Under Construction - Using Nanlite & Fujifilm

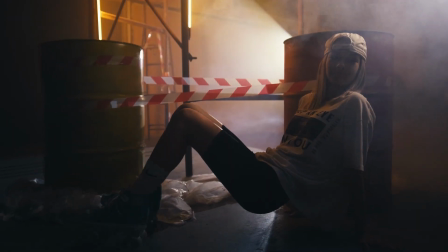[0:45] Hey, come down like precipitation, I ain't never met a limitation, hate a plot on my elimination,
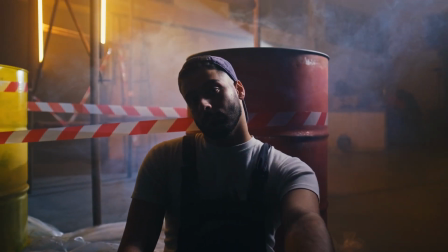[0:51] gotta go to Google for the information, I'm a superstar so I gotta shine, top dollar be the bottom line,
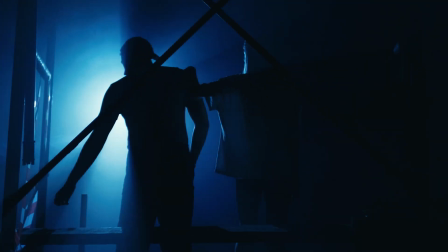[0:57] bottom feet and niggas out of line, turn your heart rate to a dotted line, yeah my zodiac probably dial a sign,
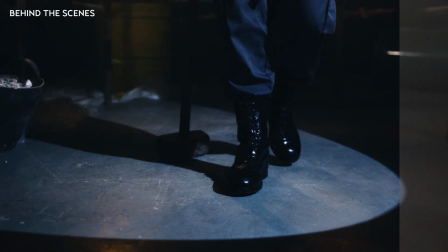[1:03] got the energy to win and my nigga I'm feeling great, got a date with destiny focusing on my fake, I don't know what you're rapping, you've been a fake, I'm everything that they ain't, it can't be, it won't be, it won't be, it won't be, it won't be, it won't be, it won't be, it won't be, it won't be, it won't be, it won't be, it won't be, it won't be, it won't be, it won't be, it won't be, it won't be, it won't be, it won't be,
it won't be, it won't Hello again friends and thanks for watching. Before I start talking about our light, let me ask you something. Does it count how big of your studio? No, because any concept you want to make, you can make it happen with a proper gear. Ask me here, I chose for this video the non-light LED lights, the most creative and portable lights with 98% of CRI and 95% of TLSI so let's jump to talk about this video and how I shot this
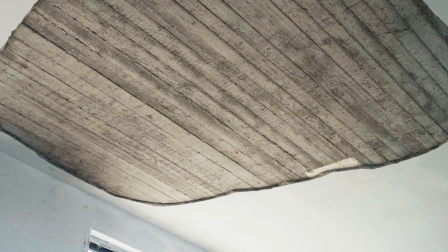[1:48]
and because nowadays my studio is still maintaining I named this video under construction so I used tools which are exist in my studio already like this scaffold behind me I picked up a very small but powerful camera the
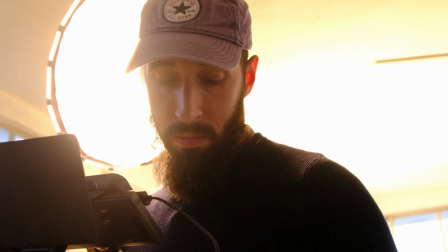[2:03]
Fujifilm X-T4 and by the way thank you Fujifilm thank you for
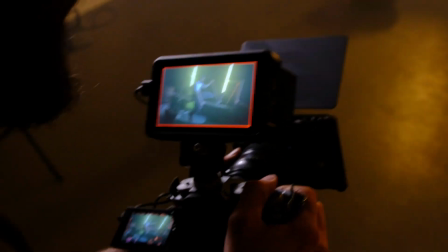[2:08]
this camera is really amazing i chose to go handheld on this set and the
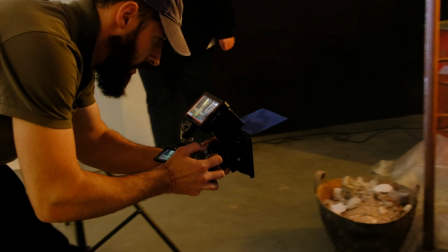[2:13]
reason is that i would like to show you guys its strong five axis stabilization system i'm a big fan of the gimbals but this little guy here
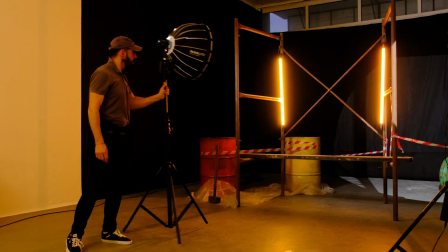[2:21]
has a very nice stabilization we use two lights in the front and two lights in the back one as a key light the forza 60b and the forza 60 with one of the coolest tools on it the projection attachment. So what is the projection attachment? It's this thing here.
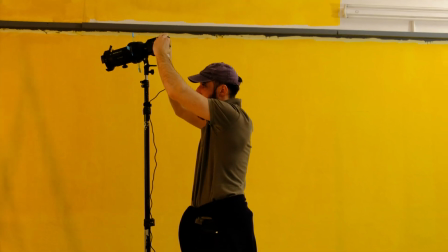[2:39]
It helps you to direct the light exactly as you want and creates different kind of shapes with a light.
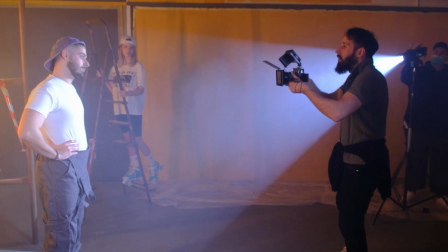[2:46]
In this video we used it with a light operator who was moving the light up and down right and left to the side of our talent.
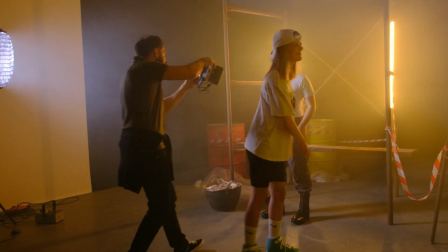[2:55]
Now about the lights in the background we placed two Pavotubes 30C on
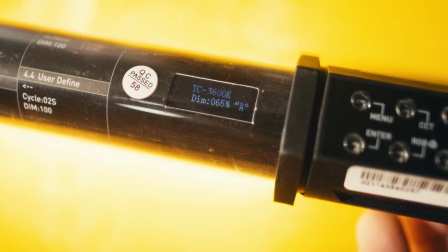[3:00]
this scaffold and we programmed them in cct in 2700 kelvin this created a very warm light which is realistic for our concept for this concept
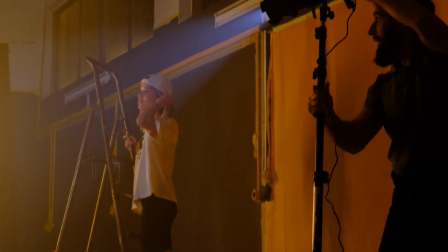[3:11]
i have to say that whatever you create if you use the proper tools you will
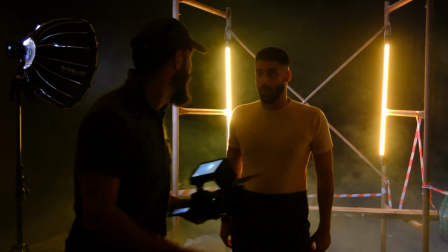[3:16]
understand that light is very important to give you the look you want like the scenery
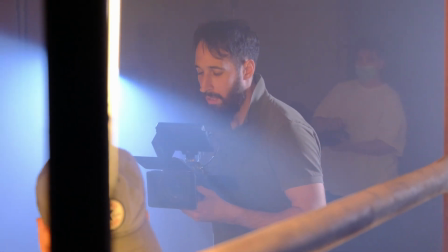[3:21]
we set up in this video every detail counts for your creations At the same time, camera is your weapon and I say weapon because the camera has to be a part of your body.
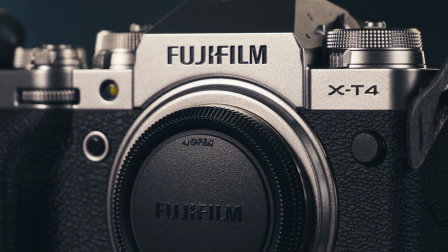[3:33]
Fujifilm X4 is a great camera, 4K at 60fps can be enough to shoot even commercial videos. Let's dive into my settings now and the reason why I chose the F-Log Gamma for this video.
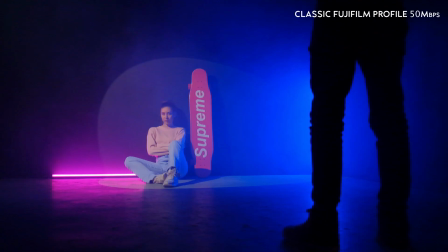[3:47]
You should remember my last video with the girl and the longboard, right?
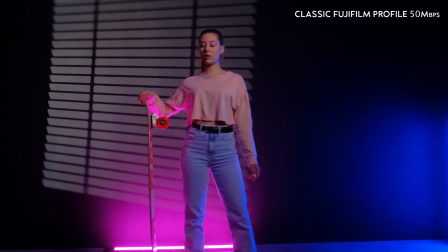[3:51]
I recorded everything in a classic Fujifilm profile and low bit rate around 50 megabits per second. No issue with that. But the scenery was dark so I couldn't go more with my LUTs from my editing software.
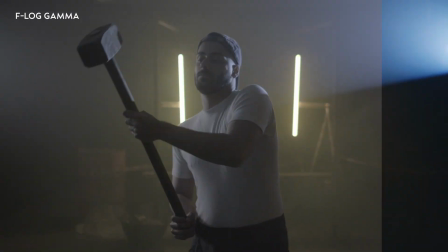[4:04]
Here this video is also in the darkness. And as you see I edited this with a LUT pushing down the shadows to get the contrast I want. No special effects added except the flickering issue that I had and I disappeared it. with the Deflicker effect from DaVinci Resolve. Hope you enjoyed my video, keep being creative there guys, and see you soon!